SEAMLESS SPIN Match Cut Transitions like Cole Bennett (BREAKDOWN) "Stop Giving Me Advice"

That effect's a little harder than I thought just because of like how like straining it is to like focus on which window you're on at the time. So like, I feel like I kept on like messing up. I was like, wasn't moving properly per frame, but it's just like doing that over and over again is actually kind of hard, which is weird.
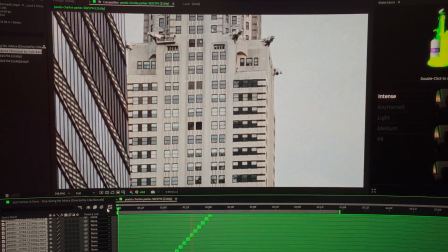(4:30)
But this is what I ended up coming up with. You can see I had it go up like this and then actually just wanted to show you that you can get creative with it and have it go back down if you want. And it kind of just, because I'm in After Effects like that, it's just gonna loop forever. Another thing I found is the more zoomed in to the clip you are, the better it looks.
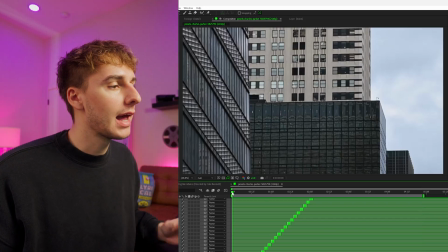(4:45)
Originally, I was a lot more zoomed out and it didn't feel like it was like moving up as much. And even now, I think I could have zoomed in more so it has more of that feeling of like ticking up each time.
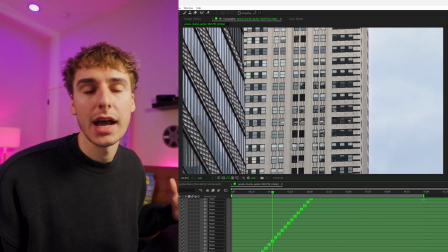(4:53)
So if I were to redo it, that's what I would do, just to kind of give you guys advice on how to make it better.
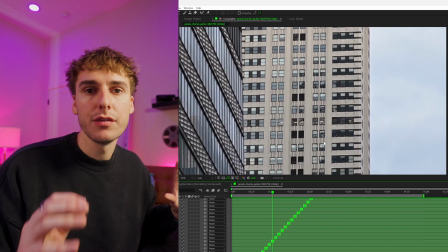(4:58)
I would have like the primary focus of your window take up a majority of the scene.
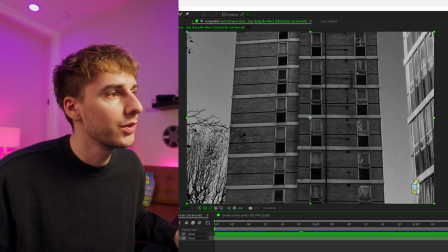(5:02)
And in the original video, you can kind of see how that's the case.
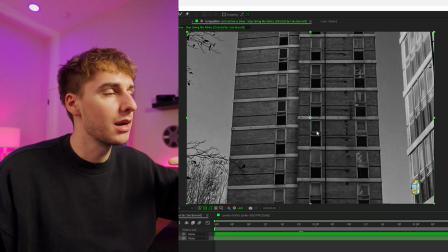(5:05)
It's more of like a bigger jump each time because the windows are taking up more of the screen. There's only 1, 2, 3, 4, 5, 6 windows.
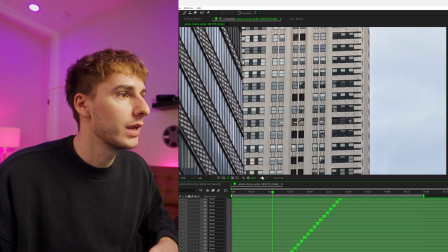(5:12)
And we got
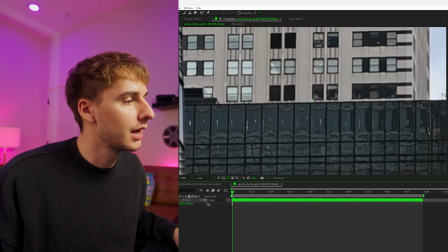(5:17)
1, 2, 3, 4, 5, 6, 7, 8, 9, 10, 11, 12. Even if I were to just show you that by zooming in on a pre-comp like this, it's gonna lose a lot of quality,
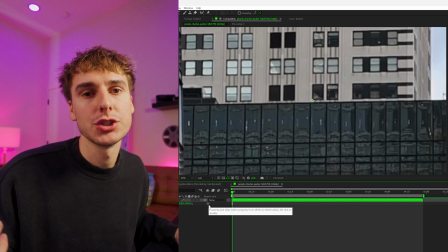(5:22)
and that's why it's best to shoot your own footage.
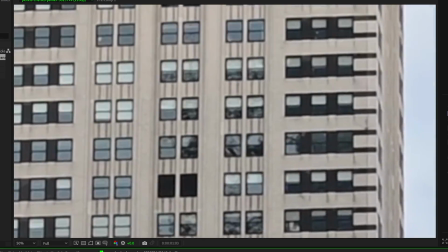(5:24)
This was actually a vertical video that I just zoomed in crazy big to, but you can see how this has a little bit more of like that similar style now that we're more zoomed in. So just keep that in mind when you're shooting for the effect and actually editing it as well.
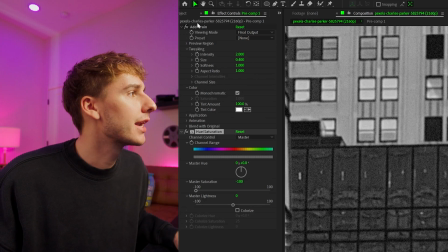(5:36)
And then if you wanna get a similar aesthetic to the video, I just added on add grain and then also desaturated the footage.
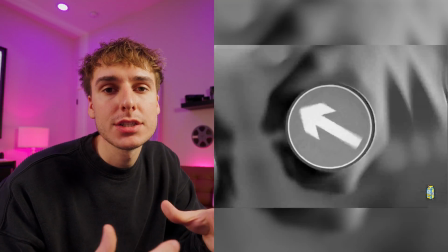(5:41)
And now you have the effect that looks something like this. Now for this next transition where it's that circle match cut where it's spinning between the watch, the bike, the pasta,
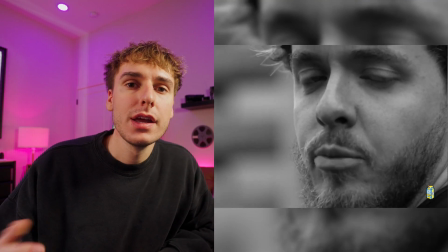(5:49)
pop can, wheel, all that stuff, it's best if you shoot your own footage. I went ahead and went on Google and just found images of bikes, pasta, pop can, wheel, all that stuff just off Google images. But there's gonna be a slight issue that I'm gonna run into that hopefully if you shoot your own footage, you won't have to. If you do go ahead and shoot, just make sure to shoot your subject, whatever the circle thing is, dead center in your camera and at the same exact angle. So ideally you kind of have your camera and then object flat like this, so they're both parallel. If you kind of start tilting your camera like that, you can do that, but the circle won't like be perfectly circular in the frame. So if you're like perfectly parallel straight on at the exact height of the dead center of the circle, that's where it's going to look the best. You'll see in the transition that I do, I'll run into a few minor issues that we can fix. But just knowing if you're gonna shoot it, might as well shoot it the best way possible.
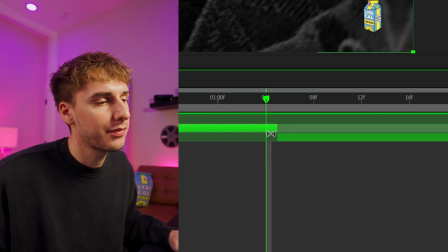(6:38)
That way it looks the best for you. So we wanna transition from a watch to a bike. So on that last frame of your first clip, go ahead and split it, then go up to the ellipse tool.
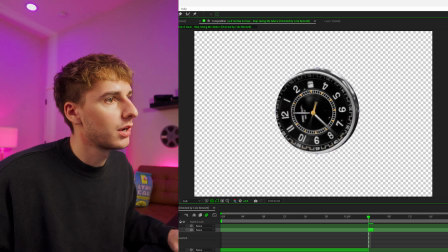(6:46)
While selected on that last frame layer, go ahead and draw a circle. If you hold shift, you can make it a perfect circle.
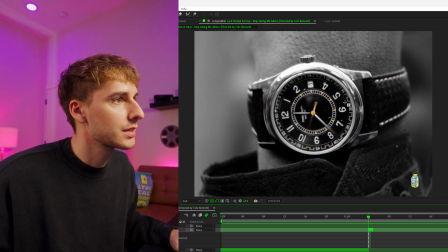(6:51)
Like I said, a lot of the stuff that I'm gonna be dealing with isn't a perfect circle. And then go ahead and turn that mask to none. That's at least how I like to do it. That way, you can play around with the mask, drag it into the right spot. If you hold shift, you can kind of get control of these each individual areas. So you can get the best possible mask around your circle and then turn it to add. So for the sake of the tutorial, this is a good enough mask. The more time you spend making it the perfect mask, the better the effect's gonna look. Just know that in the tutorial, the circle might not be perfect, but it's the exact same concept. So now we wanna figure out what we wanna transition into.
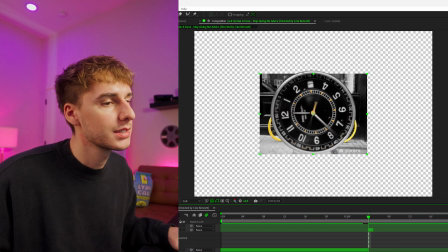(7:23)
And for us, it's this bike.
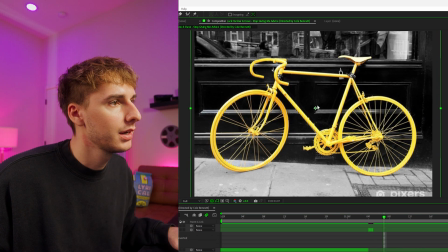(7:24)
So like I was saying, the dead center focus of this photo is actually like right here, when ideally, if you were shooting it yourself, the dead center focus would be right here.
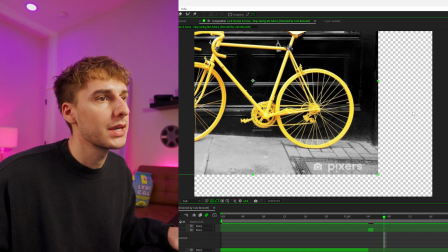(7:32)
So you'd actually just like have it look like this. So to fix that, because we have some checkerboard or black bars on the side,
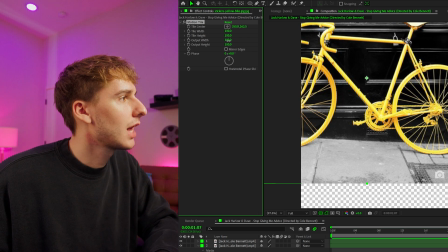(7:38)
we're gonna drag on motion tile right now and change the output width and height to 200 200.
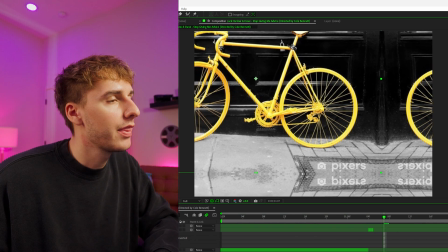(7:44)
If you need to do more, you can. Hopefully you shot in a way where it doesn't need this, and then now you can see it does have the reflection of the bike, but when we go ahead and add motion and stuff,
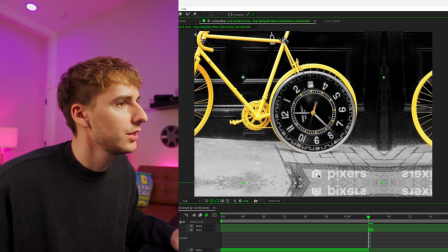(7:53)
it will hide it pretty well. So now let's go ahead and just scale up our footage so that the watch fits inside of the bike circle.
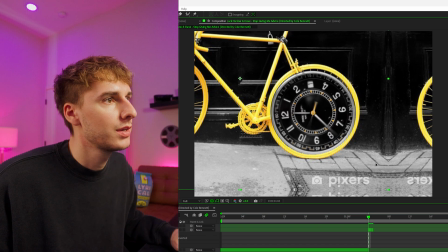(7:59)
And because our footage isn't like dead center, this isn't a perfect circle, so you can see on the sides it's touching, but on the top and bottom it's not. So if you unlink the scale, if you're running into this issue, hopefully you're not, you can kind of change the scale like perspective of the footage like that.
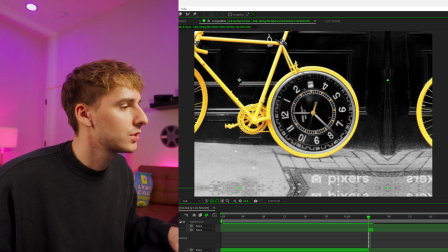(8:15)
So now we have our clip inside of the wheel. If you see, if we go to rotate, it's not gonna be rotating from the right spot.
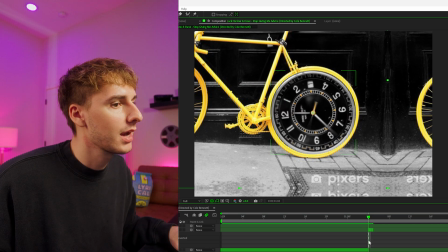(8:22)
So if we go to the anchor point tool and drag that dead center and put it right in the center of the clock, you can now see if we go to rotate, it'll rotate around this pretty well.
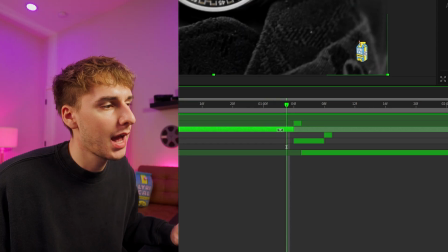(8:29)
So the common theme in this effect is it's always gonna have a video clip, a mask layer, and then below it,
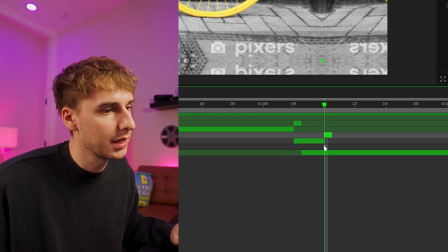(8:34)
the next video layer, a mask layer, and then there's gonna be, we're gonna introduce a video layer behind here once we mask it.
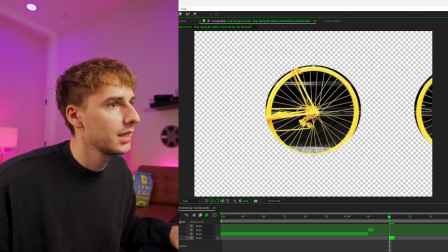(8:39)
So let's go ahead and use the ellipse tool and mask like this. And for this mask layer, you can turn off the motion tile because you don't really need it. It'll look weird once you have the rotation. And then go ahead and introduce your next circle clip. And for us, it's going to be the sign.
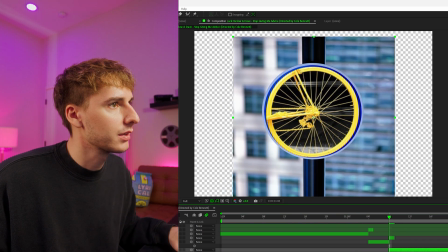(8:53)
So let's go ahead and scale it properly. I think it looks best if you kind of leave like a little bit of the border on the side, kind of showcasing what is going into.
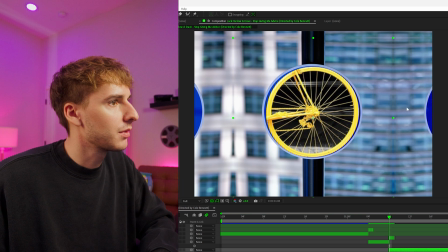(9:01)
And let's go ahead and drag on our motion tile, mirror those edges, turn up the values. And we probably need to change the proportion scale too.
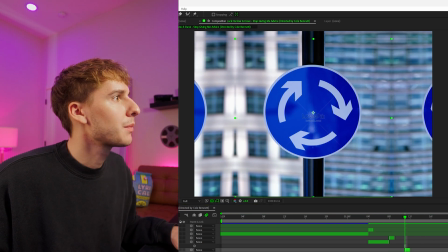(9:07)
That way it just fits a little bit better. And then it's just the same process, however many times you want to go ahead and do it.
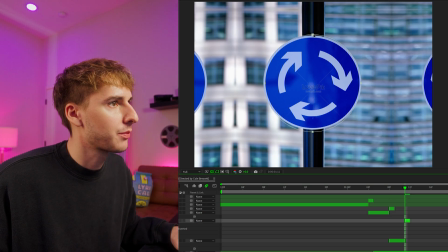(9:12)
So again, ellipse tool on a split layer like this, make the mask proper. So now you can see it kind of starts to have the transition. Watch the bike, bike to sign, and then sign to that pop can. This one's really satisfying. I feel like it just like fits properly. And then lastly, we want the watch to go over this. So actually on the last clip, if you want to transition into a final clip, you want clip it's transitioning into be over the clip to the left of it.
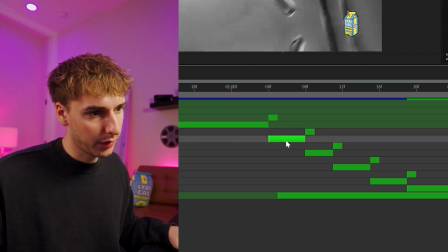(9:35)
Because before, the clip to the left was always over the clip to the right. But now the clip to the right is going to be over the clip to the left.
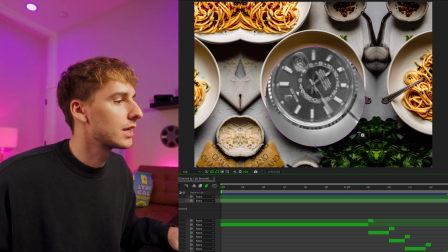(9:40)
Hopefully that makes sense. I think you'll see kind of like when you start to make the transition yourself. And let's go ahead and just make sure this is proper.
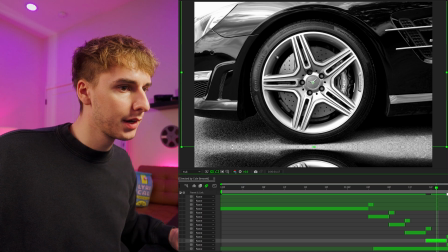(9:47)
Go ahead and make sure that you have the anchor points all in the center. I forget to do that. Sometimes
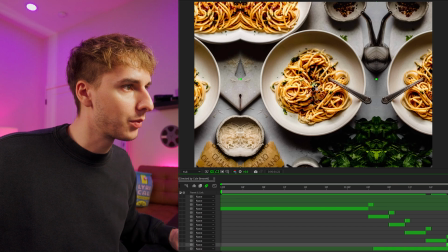(9:52)
Figured I'd mention that, because that will mess up your transition if you don't have the anchor point in the center. And now you want to pre-compose these two corresponding clips.
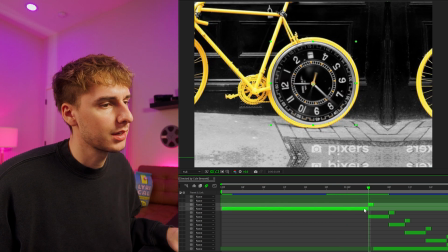(9:59)
So overall clip of the watch with a watch mask clip. So go ahead and pre-compose those and do it for all of them.
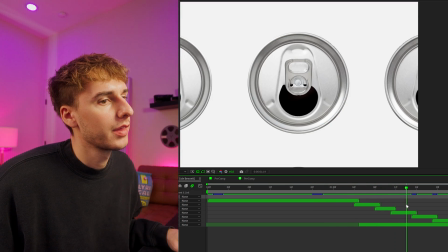(10:06)
So now we have the first watch, the bike, the sign, the can, the wheel, the pasta, and the second watch. So we play that. It's starting to look a lot more like that transition. So now let's go ahead and add some rotate to each individual layer, and then we can go through and rotate the whole entire composition.
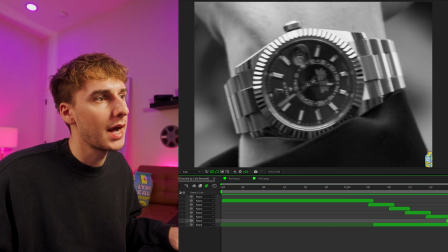(10:24)
I just went ahead and made everything black and white, so it kind of matches the aesthetic of the video. It'll help with a match cut.
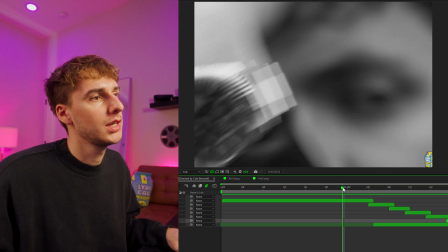(10:29)
If you like match the colors and stuff too, that actually does really help. Even just that slight little change, it's getting there.
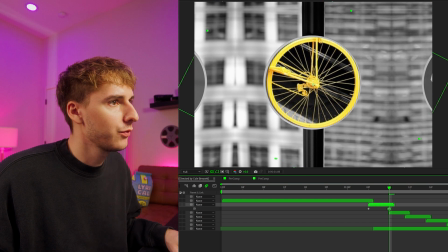(10:35)
Bring up rotation by pressing R, keyframing at the beginning to zero. And I think if we just rotate each thing like 25 to 30, it'll look pretty good. So let's go ahead and do that.
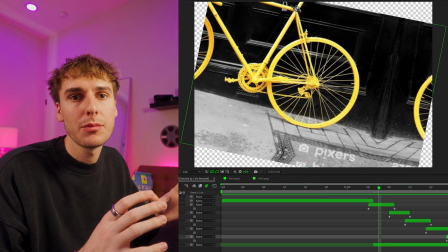(10:45)
Now the issue I have, because I used stock images that weren't like dead center and framed properly, I have to add motion tile on these rotate clips again.
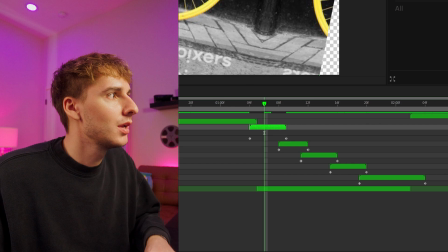(10:52)
So it's gonna look a little weird. It's not gonna look terrible, but ideally you only have to add motion tile to this part right here and not to the beginning.
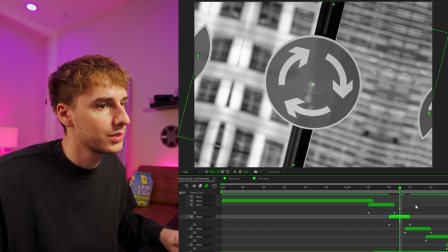(11:01)
That is just something now we have to go ahead and do. So you can see it will fill out each one of these rotations.
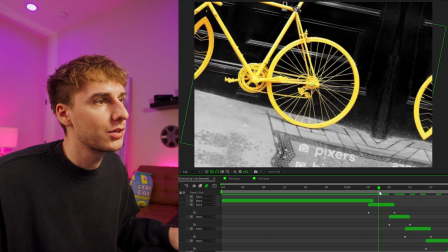(11:06)
Once you add motion blur and stuff, it will hide it, but it does look better if you don't have to do motion tile twice.
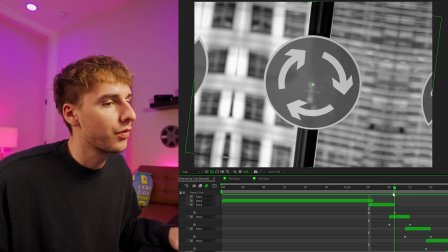(11:11)
You can see we're starting to get there. Some clips are spinning a little faster than others. I think overall, we could probably do a little bit more just intense of the spin on each.
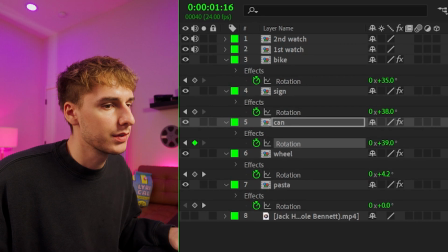(11:20)
So like, let's bring it up to like 35, 40 for each of these. And it's gonna be dependent on your clips and everything. So keep that in mind. There's a lot better rotation here.
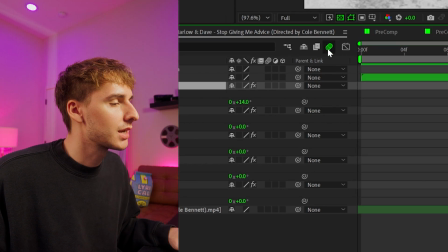(11:28)
And one thing we can do is now turn on motion blur, make sure it's enabled up here, and then go ahead and turn it on for each one of these layers. And now it's looking a lot better.
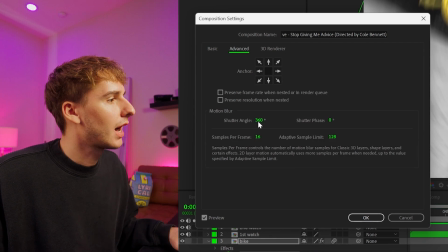(11:39)
And if you want to change the motion blur amount, if you go to composition settings and then advanced, the higher you change the shutter angle, you'll see it'll refresh here, the more intense the motion blur is. I think anywhere from like 180 to 360 is probably going to be like the best it's going to look.
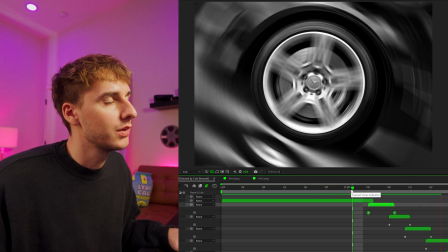(11:53)
But for example, if we do 720, you can see how intense the motion blur actually is.
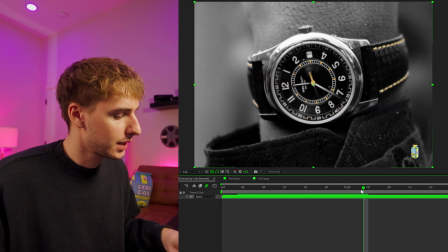(11:59)
I think I'm gonna leave it at 360. And now let's go ahead and pre-compose everything. Go to the beginning of the transition, keyframe some rotation, go to the end and keyframe some rotation as well.
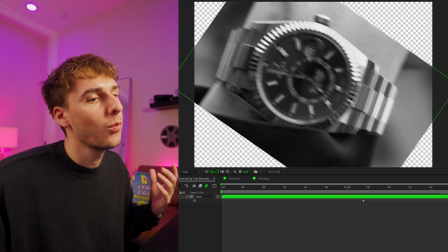(12:08)
Add that motion blur on. And one last time, some motion tile.
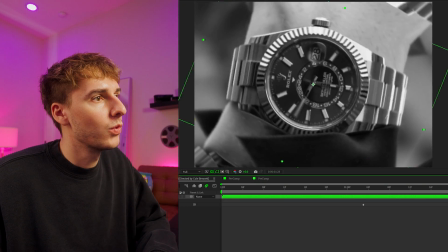(12:12)
This is ideally why you don't have to do it originally, because it's going to look weird the more motion tile you have on, but I'll show you what it looks like.
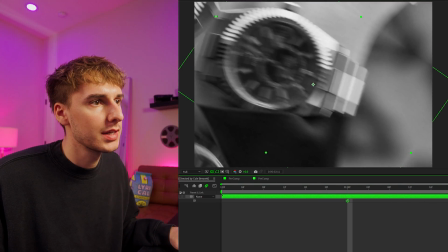(12:18)
And to hide a little bit of it, you can add some scale throughout the transition. And just like that, we have our transition.
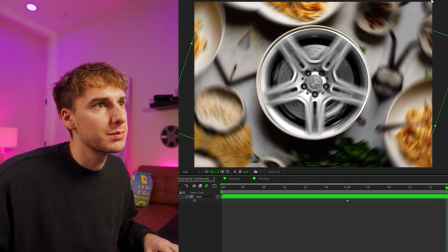(12:24)
Obviously, it looks a little weird with all this motion tile going on around the edges.